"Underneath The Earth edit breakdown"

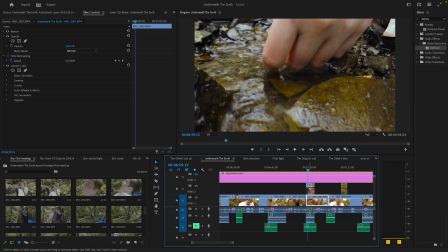1237s
You can see again, for example, here, what I did was I overlapped the audio of this shot because she's not saying anything. No, wait, she is. What I had to do is the audio for this shot here of her hand going to the water, I had to delete, then put another water
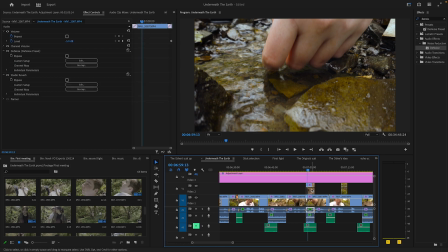1254s
audio in there to fill in that sound, and then I had the audio from this clip be the audio you hear here.
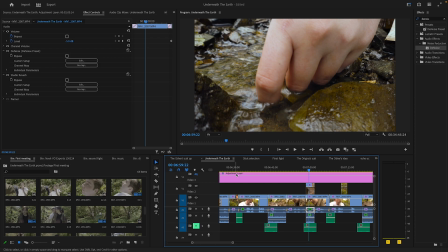1261s
I also made it a bit quieter because obviously kind of the camera's further away from her face, so I made it a tiny bit quieter, just kind of making that feel a bit more robust.
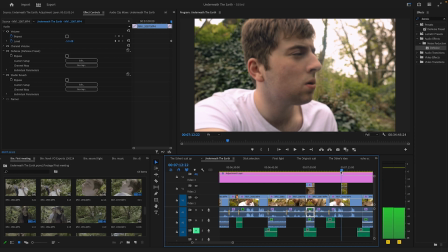1274s
Yeah, again, you can. There's sometimes a lot of people, what they do is they go into the effort of like saying, oh, I'm going to cut it there, I'm going to cut it there, I'm going to delete that, and I'm going to shove that in there. It's like there's no point of doing that when what you would have to do is just stick it over the top.
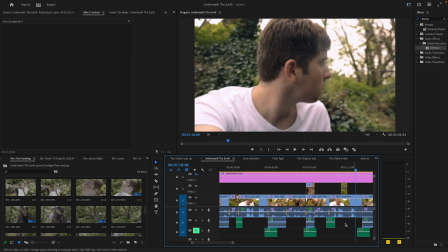1291s
That's it. There you go. It automatically does it for you. And that is the thing that I kind of just worked out doing.
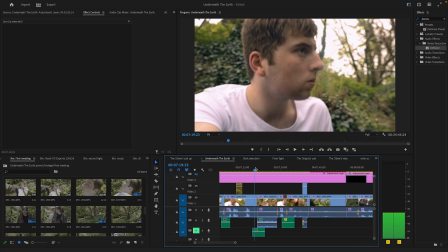1297s
I was just like, yeah, just do it like that. Don't overcomplicate it for yourself now. There's no point.
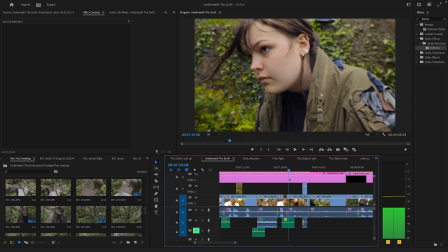1304s
And yeah, again, it's just the mass shot goes back to the other one. Just keeping that consistency throughout.
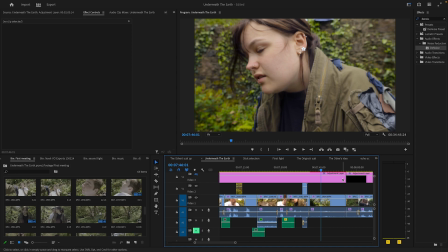1319s
After that was another establishing shot. Yeah, again, I did not have enough B-roll. So I was like really scraping together.
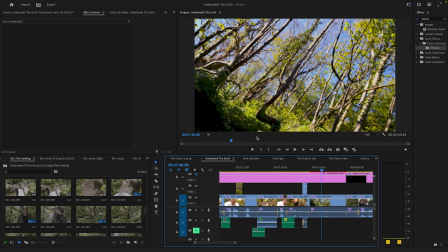1325s
I used the warp stabilizer in this one again because this shot was very, if I turn my grade on because it won't work without it. Oh, it's not rendered out. That's what that red line means by it. I didn't realise what the red line meant. I was just like, okay, why is it doing that? So I never knew I was really stuttering.
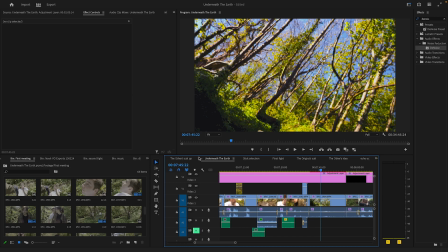1340s
I thought it would just be okay when I exported it, but I realised you can just render it out by pressing enter, but it will take a while, so I don't need to do that right now.
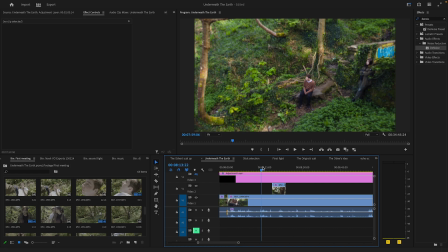1349s
Now this was kind of like the discovering the hideout scene. Yeah, guys, kind of one long take.
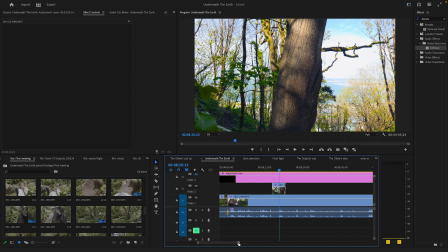1356s
There's one quick shot of the tree, so I just stuck that in there, you know, over the top because you don't need to cut out a bit.
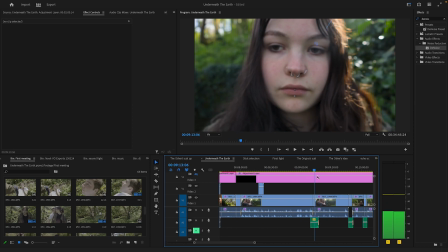1363s
This is very simple. We're just kind of putting it together. I had some ambient audio filling in the bits in between.
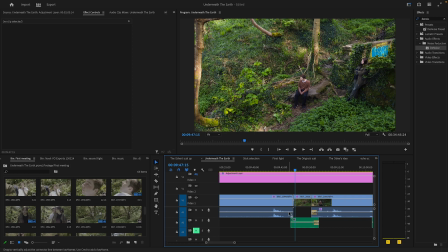1370s
This was kind of before I realized I could just kind of do the audio like that.
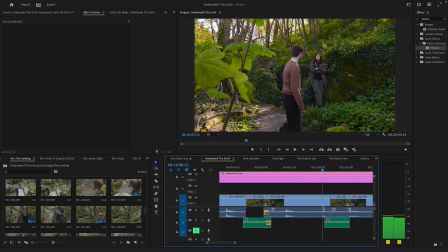1380s
Yeah, again, just kind of going for it usually. This was kind of a bit, this was originally just kind of one clip, but then I was like, okay, I want a different angle on this. Because I just felt you needed to, just to keep remembering the kind of like where they are and the scale of what's around them.
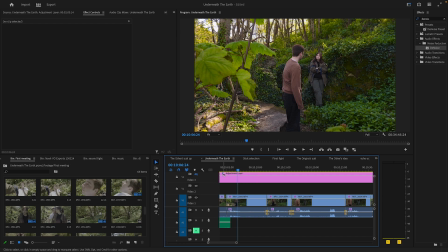1398s
And I always, when I'm doing this outside perspective, I always felt it is like an outsider watching in almost.
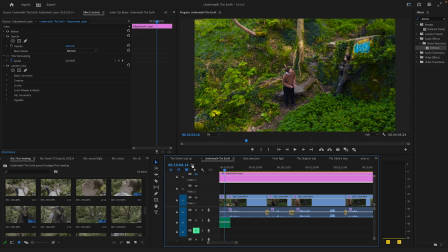1403s
And that's kind of what I like about
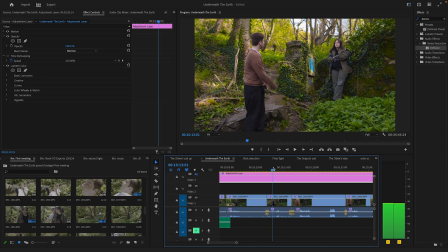1408s
that. So I have two different shots here. It's kind of carrying over to there.
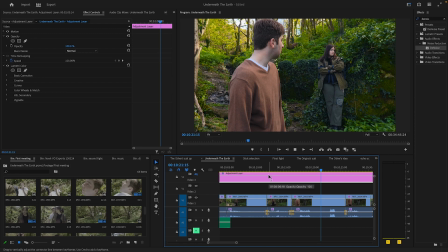1415s
You notice here, the camera pushes in. I had another clip here that I could use, because remember she laughed at the other one.
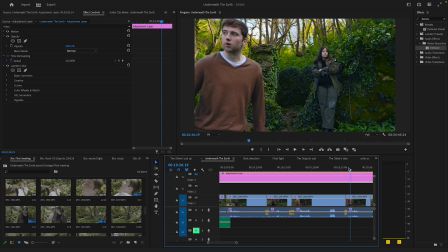1426s
See, it goes like that. Now, it actually lines up, like his face turning and that kind of actually, it does line up perfectly, actually.
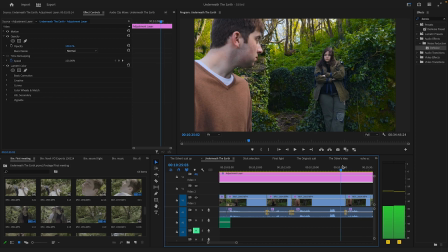1432s
Except for her face. But, yeah, again, the thing is, the audience just wouldn't notice these things, because even I didn't notice her face didn't line up there. I'm not even going to lie to you. Like, I didn't notice that.
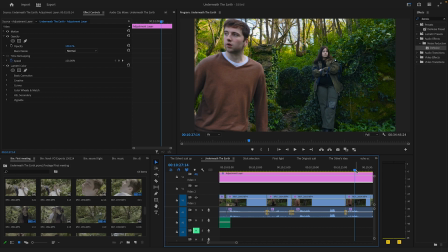1446s
And that's what I'm saying, is just like, you can get away with these things, because, like, if you actually watch a film, you'll see, like, not often, but every now and then you will see kind of, like bits where it's like, oh, wait, that's that part overlapping. But regardless, yeah, it lines up.
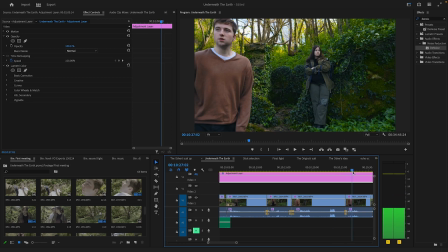1462s
I just don't like this disconnected shot. It kind of goes from there to there, but I didn't really have anything else to put here. So I just kind of had to do it like that. But it's alright. Another issue I had here was
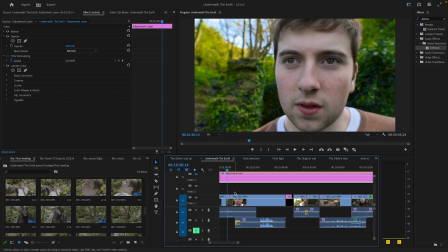1477s
that I didn't have a shot to be able to segue effectively. Because when she says, it's been here since I was here,
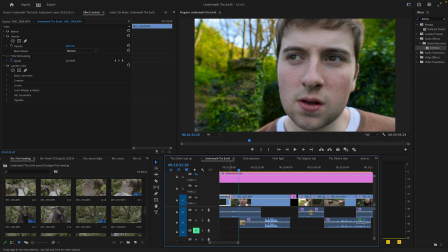1489s
That was originally part of this clip here. Issue is that when she says that, he is not looking forwards.
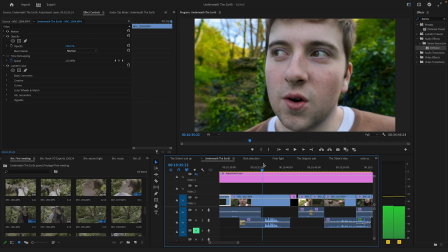1495s
He looks at her. So this shot after this, where he's like, he has an idea, wouldn't work because he's not looking forward. So what I had to do is I overlapped her saying that with this clip. Then he had an idea, and then yeah, it continues from there.
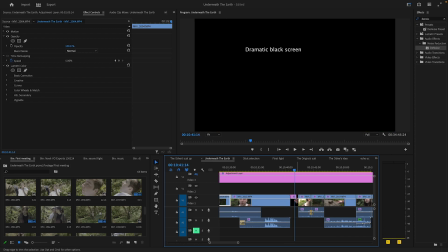1511s
I don't know what this is for. It's kind of a placeholder because I didn't have a shot to put in between there.
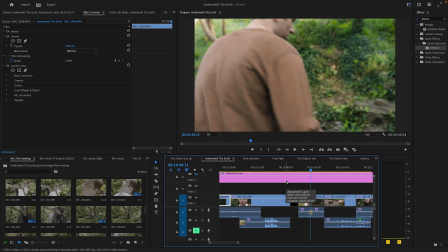1518s
But this is where, pardon me, I need to go and get my train. I will complete this another time. Bye bye for now.
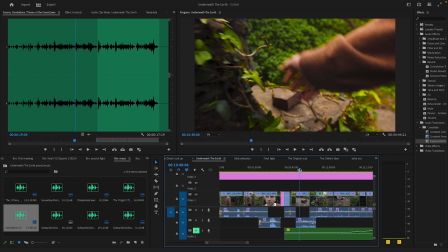1530s
The kind of where the other kind of gets the idea, and it was this wasn't like, it wasn't originally in the screenplay, I don't believe.
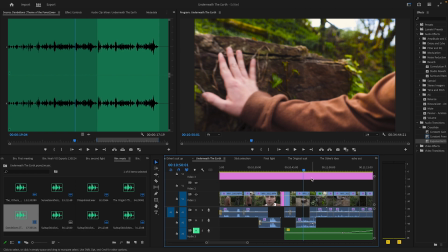1539s
No, it wasn't originally in the screenplay, but when we filmed it, I can't remember who it is.
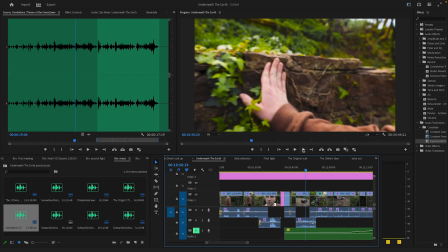1543s
When we filmed it, I was very excited for it to edit it together, and I wanted it to be this like over the top kind of like moment.
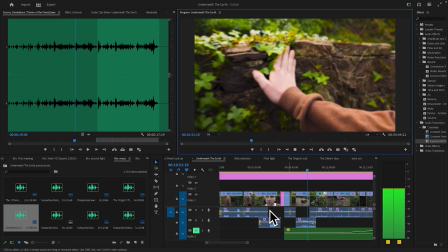1550s
And you can see here we have got music for it, but I'm not going to show you yet because I haven't done the music yet, obviously, technically.
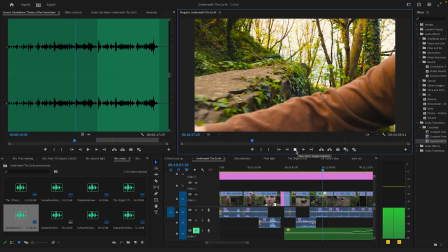1556s
It was just kind of just, like really over the top moment where he's like having this like epiphany,
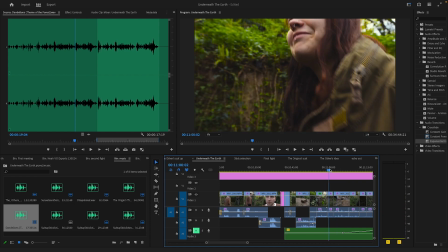1561s
and this is kind of where the origin starts to kind of like get along with his bullshit.
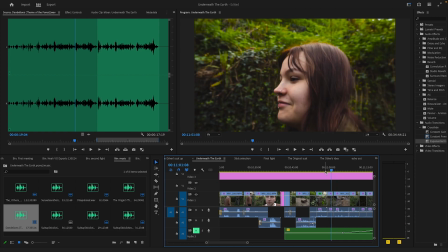1566s
Can't say that. Get along with his shenanigans a bit more, and it kind of just shows that progression there, which is nice.
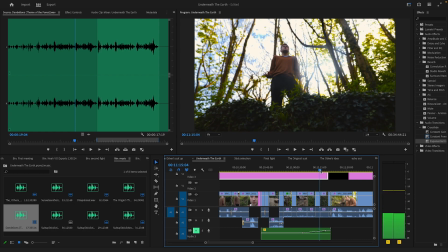1575s
It was very simple to kind of together. I kind of knew what I needed to do. Bit short here, a short under bit, but yeah.
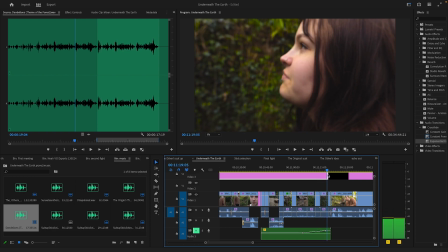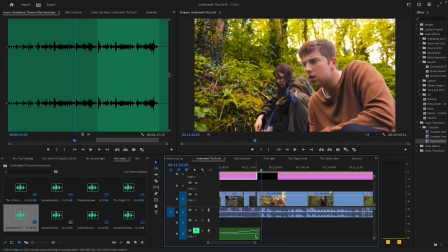1587s
So then we came on to building the hideout. Now this is probably the section that went through the most iterations, probably at 2-3 changes, like just kind of as a flow. And a lot of that was because I had one of my actors, Harrison, here. He kind of looked through it and thought, hey, maybe we should change that bit. And I was like, yeah, you know what, fair enough. But I'll get to that when I get to that. These two bits stayed the same.
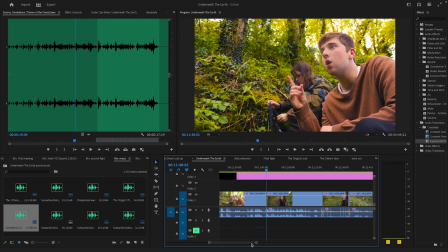1606s
They were just back to back, which I'm fine with. It was this.
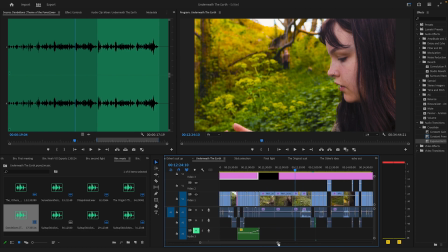1611s
So when we get to this part here, I'll zoom out, this kind of whole section is like a back and forth. And it's kind of just like a back and forth storytelling that kind of keeps you going, like keeps you on your toes.
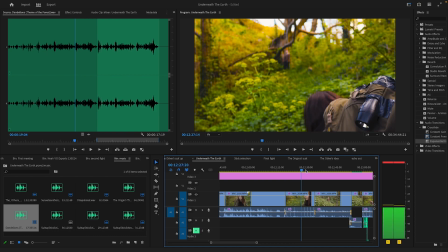1625s
And for example, like here, you'll hear he's like going to jump on the tree at the end of it,
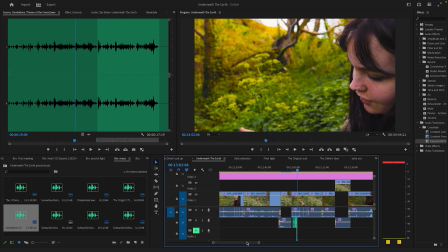1631s
and then it cuts back to him later on here, and then again here, and then again here,
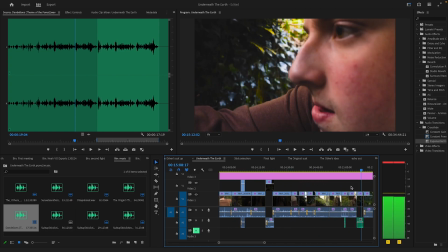1640s
and then also one more time at the end, right at the end where he falls over here.
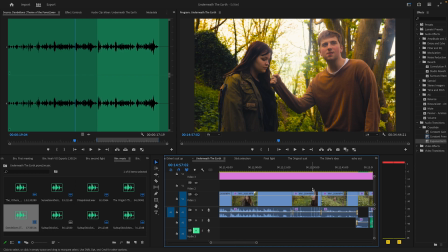1645s
And it's like, and it's the same thing for the for this kind of sequence here, like them being here.
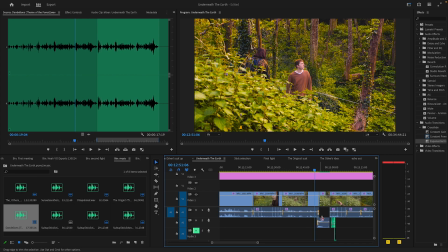1653s
That's back and forth. I included a bit here where the dialogue kind of overlaps, and it's just kind of like a filmic choice, really. I know other films have kind of done something like that. Yeah. It's just kind of, yeah, again, it's just that pacing to keep you with it.
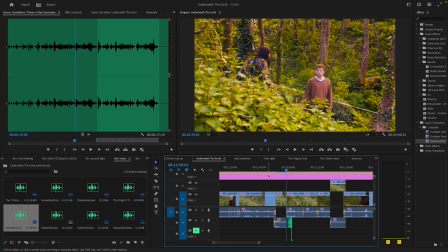1673s
But originally, it was cut up a lot more. This was like, this was not back to back, these two shots. It was like, there was another one of these shots in between.
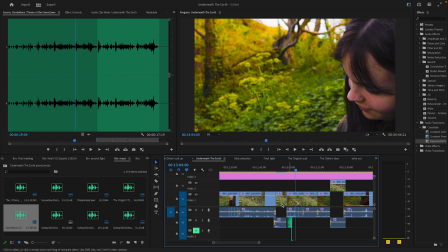1682s
But, yeah, my actor Harrison said, I think she's just like, I think it's two back and forth, just put it together for once, and I was like, yeah, fair enough.
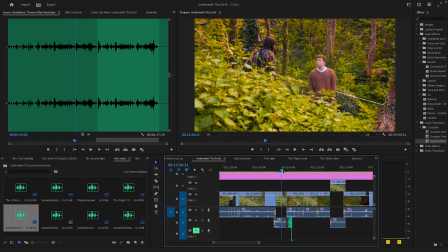1689s
Not put it together for once, but I put it together to one, and I was like, yeah, fair enough. So I did that.
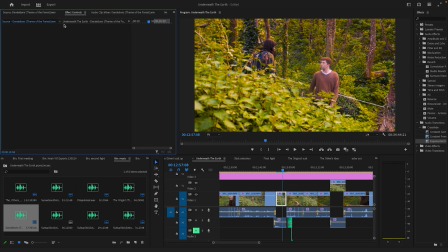1693s
I also added the warp stabilizer in here, because without it, it's just kind of, just a wee bit, like, for some reason my camera just goes like that. Like there, it just goes up and down for some reason, so I was like, I'll smooth that over.
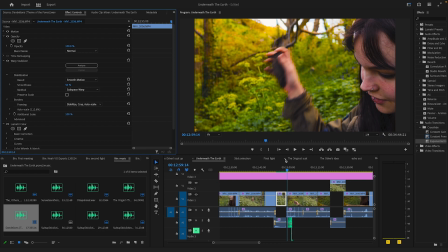1711s
Yeah, like I didn't like that, so I put a warp stabilizer on to stabilize that. And yet again, this is a scenario where you can use that because, if you see here, it's very smooth.
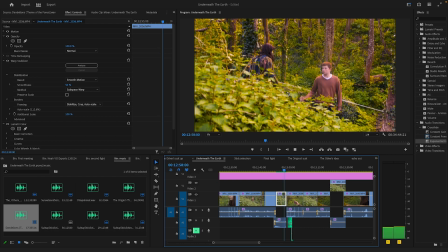1719s
Because it's not a juttery shake, it's more of an actual movement, it's able to smooth that out.
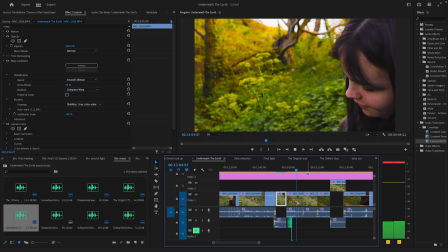1725s
There's him falling there. You wanted to leave enough time for it to kind of linger.
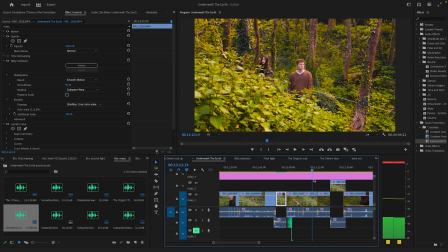1735s
Yeah, again, it was just kind of going with the pace of it.